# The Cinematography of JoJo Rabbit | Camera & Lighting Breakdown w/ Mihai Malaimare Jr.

What's interesting about it, like we knew that that's what we want to use for the close-ups, so that's when we matched our S30s, our sky panels, to the color temp that Chimera would give us, dimmed down 50%.
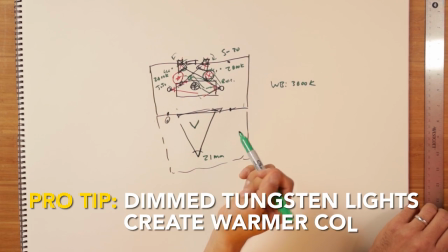8:15 Gotcha, because when you dim down these tungsten lights, they generally warm up in color temperature, so they naturally give you that 2800. We did and of course because I love Dido lights.
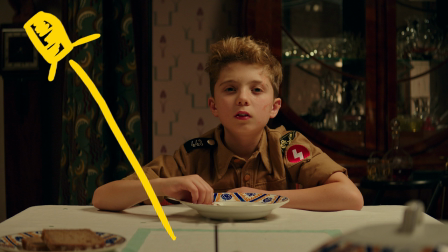8:24 We had also a Dido that was like right outside of the shot Yeah, just mashing into the white cloths.
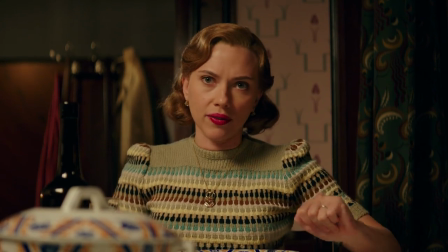8:30 Yeah table. I think sometimes it was behind the soup Behind the soup sometimes.
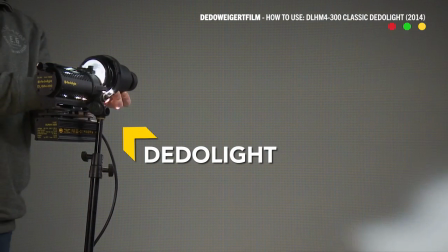8:36 Yeah, because if you use the optical adapter like you can yeah You can really project it in and giving her a little film. What that would do like It will create some nice eye light when she was looking down a little bit,
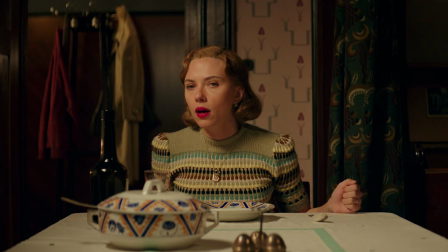8:46 you know And for him as well like it's an extra feel light that you might need When it came to composing this scene, how did you approach the composition for it? The main discussion was like, do we want to go over the shoulder?
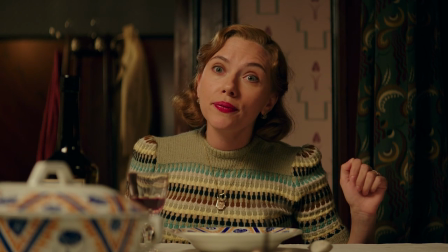8:58 And then it felt more intimate to just cut from one side to another without being over somebody's shoulder.
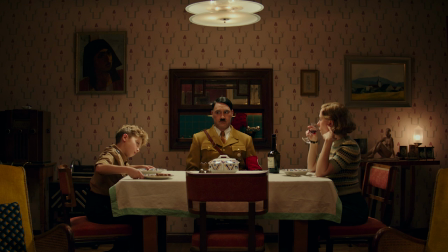9:06 My question is, this scene in particular is one where this is a comedy and the lighting is very cinematic actually. It's kind of traditionally cinematic. So I think a lot of people and a lot of indie filmmakers hear like, oh, comedy, comedy, comedy. shoot high key all the time, it's flat lighting all this stuff.
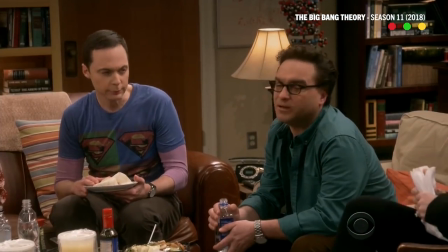9:21 What do you say to that? And why did you go with this approach? I think if you overdo it either way, it's not okay.
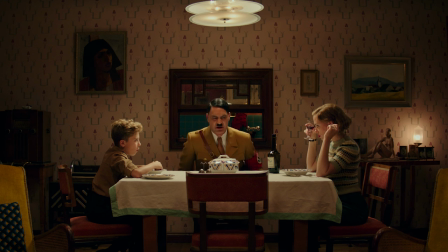9:29 You know, it's like if it's a dinner scene at night, then you can afford to do this and still have the comedy vibe. I mean, like we could have been way darker, but we still kept some light on the walls in the background. A lot of times when you go in a real location, I think the best approach would be to either turn on the lights that are there or turn off everything and kind of see how the space looks for real.
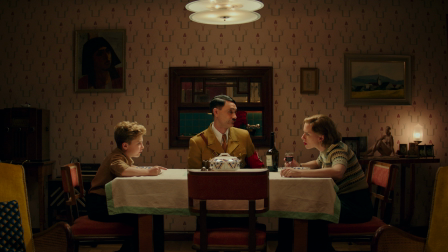9:54 I think in this wide shot, it really does feel like the light is really just bouncing off of this wall from the chandelier or maybe from this little light here.
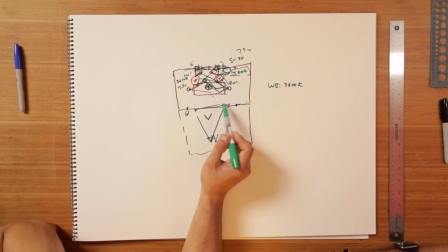10:02 And then because the room extends out this way, that's what that fall off of the light comes from.
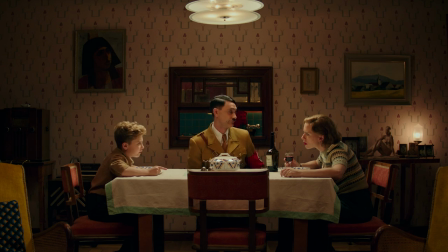10:07 So it feels motivated the entire time. It works really well. And it's a really nice chandelier. And I really liked the fact that the bottom of it was frosted. Before we move on, though, let's not forget about MZ, the filmmaking educational subscription service that everyone should know about.
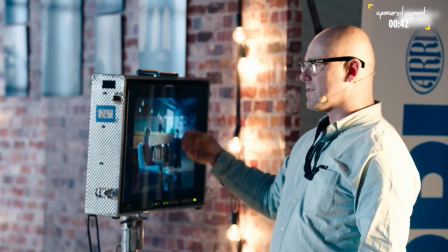10:21 Now, again, we've been learning a lot in this episode, but there's always more that you can learn about filmmaking and more that you can do with a subscription to MZ Pro.
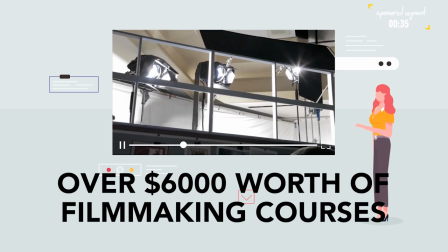10:27 There you can get access to over $6,000 worth of filmmaking courses from absolute pros that only get more and more valuable as they continue to add new classes.
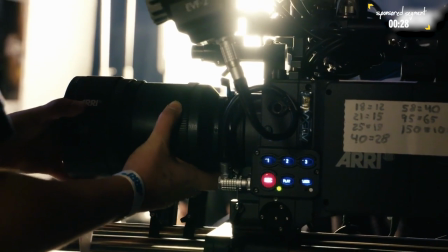10:35 You can get camera courses produced by Ari. Yes, people that make the same cameras that we're talking about in this episode. Plus, MZ also offers exclusive membership discounts and offers to filmmaking essentials like Vimeo Plus or, say, B&H Photo Video.
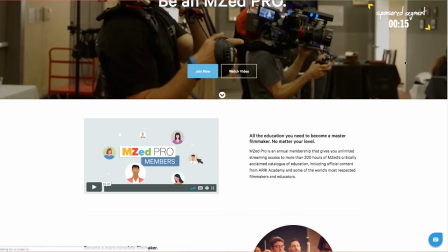10:47 We highly recommend MZ Pro also to all aspiring filmmakers. So check out MZ Pro today.
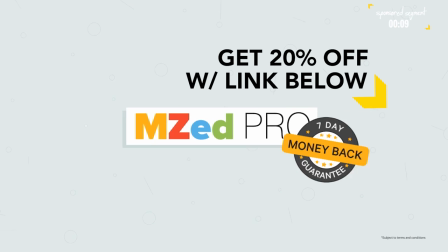10:53 Get 20% off on a year-long membership. I go into the link in the description down below. That's something like under $20 a month for premium content. So thank you again to MZ Pro for sponsoring this episode. And now let's get back to the episode.
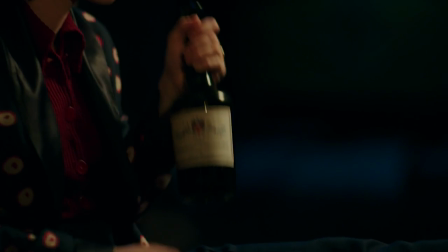11:05 In this scene we see Rosie and Elsa in the hiding space but it's an interesting,
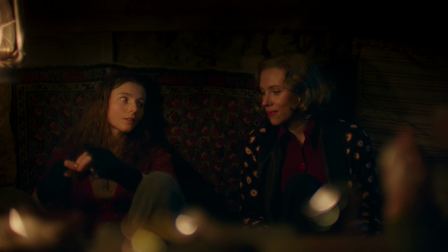11:12 another interesting intimate moment between them.
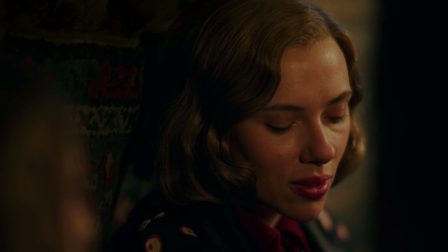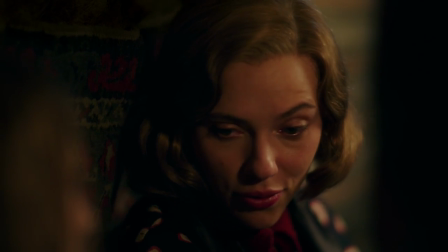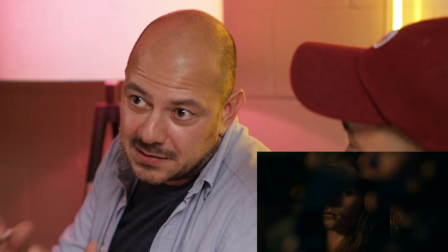11:36 Basically it's supposed to be a tiny attic space, so we didn't want to overbuild it,
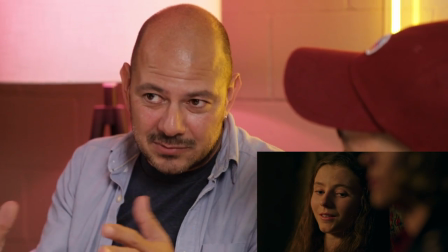11:42 but also we wanted to have enough room for them to... Interact to interact and stay there somehow. I tend to like certain tools and Vantage has
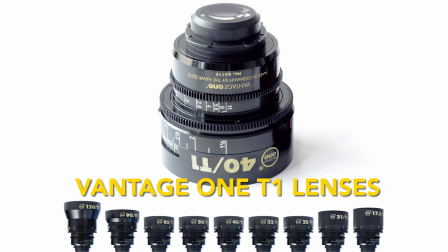11:54 a set of T1s So my first conversation with Taika I was like, okay What do you think the lighting source would be for for those scenes? Would she have like a candle or like a petrol lamp?